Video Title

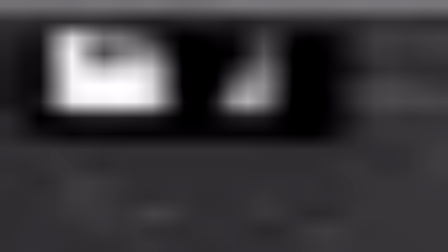489s
Let's go to shape and reduce the color to 0 and invert, and let's just apply that to all RGBA channels.
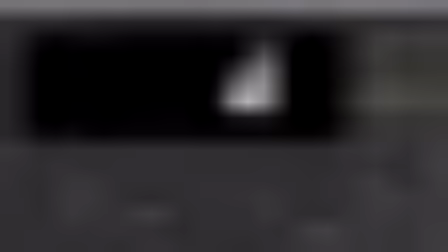498s
And let's feather this somewhat.
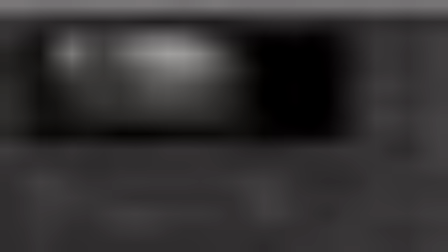504s
If we have a look and grade this, okay, that's not quite what we want, I think.
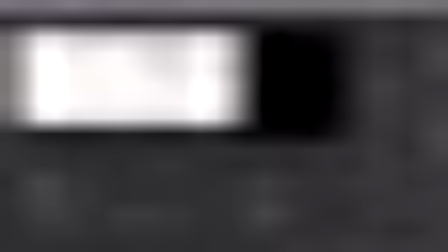515s
Okay, let's look at the RGB and the alpha, and we can just troubleshoot by going through all of the nodes.
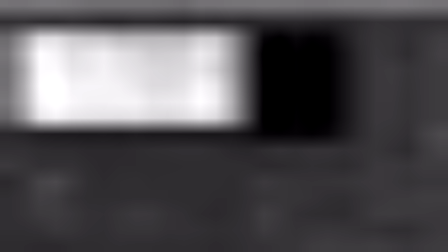521s
So I can see that here I forgot to also grade the alpha, so let's change this to all.
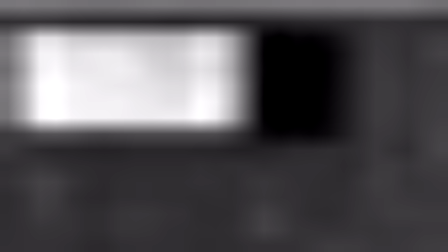529s
Oh, whoops, wrong one. And this one to all.
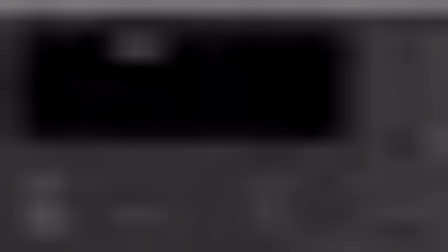535s
And okay, this seems to be a little bit overzealous maybe. Yeah, that's more like it.
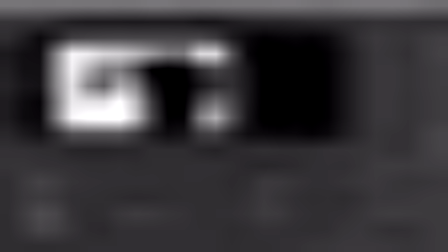545s
Something like this, and
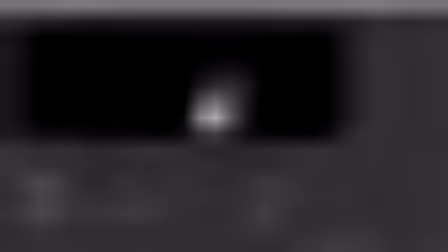549s
now we take this mask from the roto.
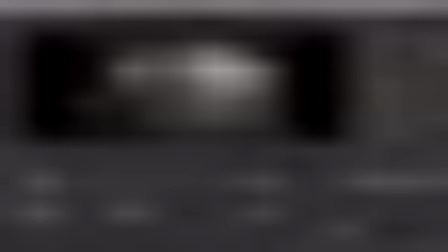556s
Now if I view this grade and adjust the colors, we see that we're just adjusting this foreground portion.
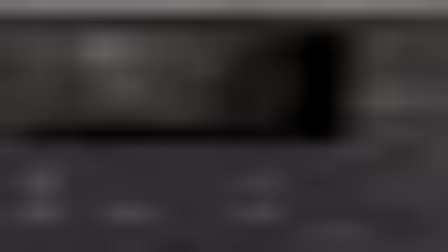565s
My fall off here is a bit rough, so let's just try this out a little bit. Okay.
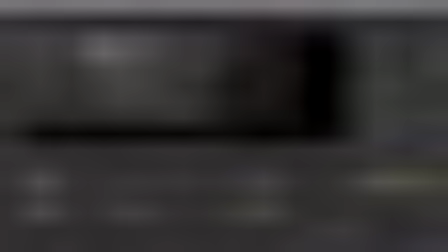580s
And in the grade, let's maybe make it a little bit less contrasty.
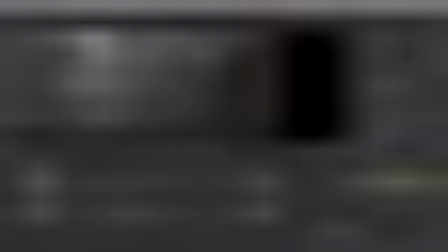588s
I think that's the key here that I wanted, the key look that I want to achieve. So let's just bring this down a lot. And maybe let's drop the mix to 0.8.
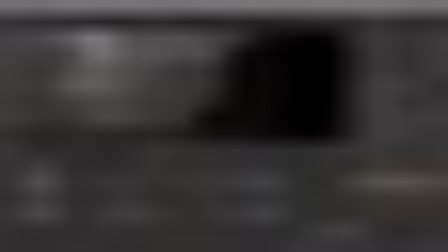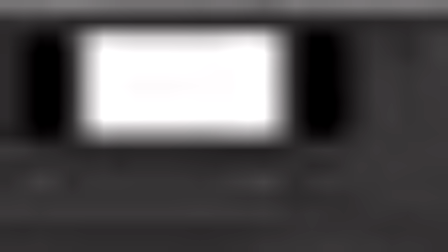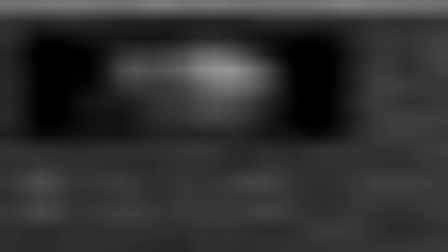618s
Yeah, okay. Maybe this. Okay, so now we've kind of
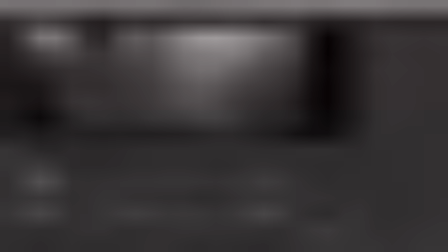629s
reduced the contrast on this part of the building. And I just don't want to draw too much attention to it.
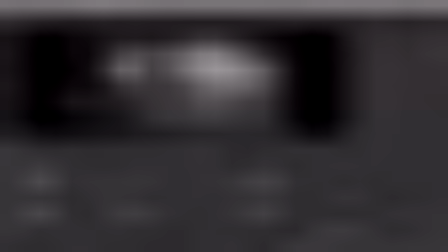638s
So I think it's better, because here it was very busy. There's a lot of colors, there's a lot of values.
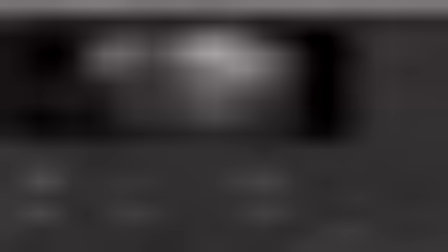642s
I think if we just turn it down, it's a little bit better.
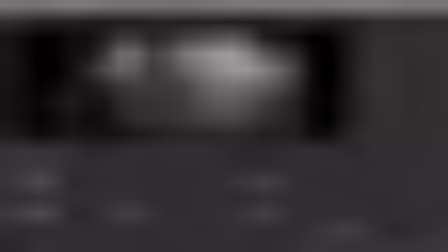646s
And I think we could go even further in sort of reducing the contrast on these front bits, just to kind of match the mood we had in the concept. And once the waterfalls and whatnot go over, I think that'll help. So let's create another grade. And I keep typing it. Why do I keep typing it?
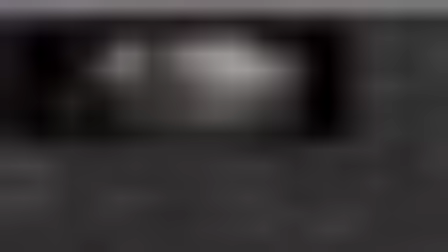665s
I should just click G. But for some reason I have this habit. So maybe actually instead of grade, let's make a color correct. I think we'll get some simpler options.
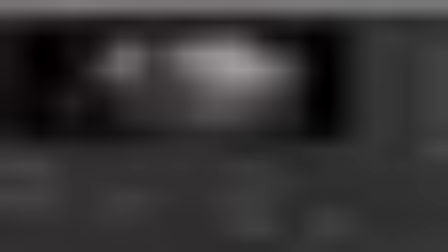680s
And let's just, for the shadows, maybe let's reduce the contrast a little bit. It goes down in very sudden numbers.
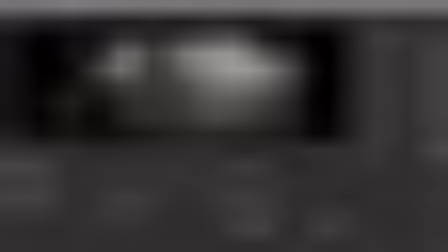697s
And let's just change the offset. Oops, not that much. Maybe this, maybe a little bit more.
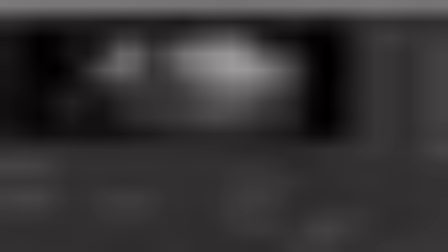715s
Okay. So we'll keep that for now at least. Grading wise, another thing that stands out to me is this little bit. I'm not a big fan of it. I think it doesn't match in nicely. Maybe let's get rid of it. At least in terms of just making it less noticeable.
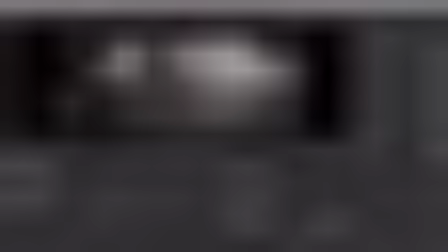731s
We can't at this point change it, or at least I don't want to spend that time, so let's just kind of make it less noticeable overall.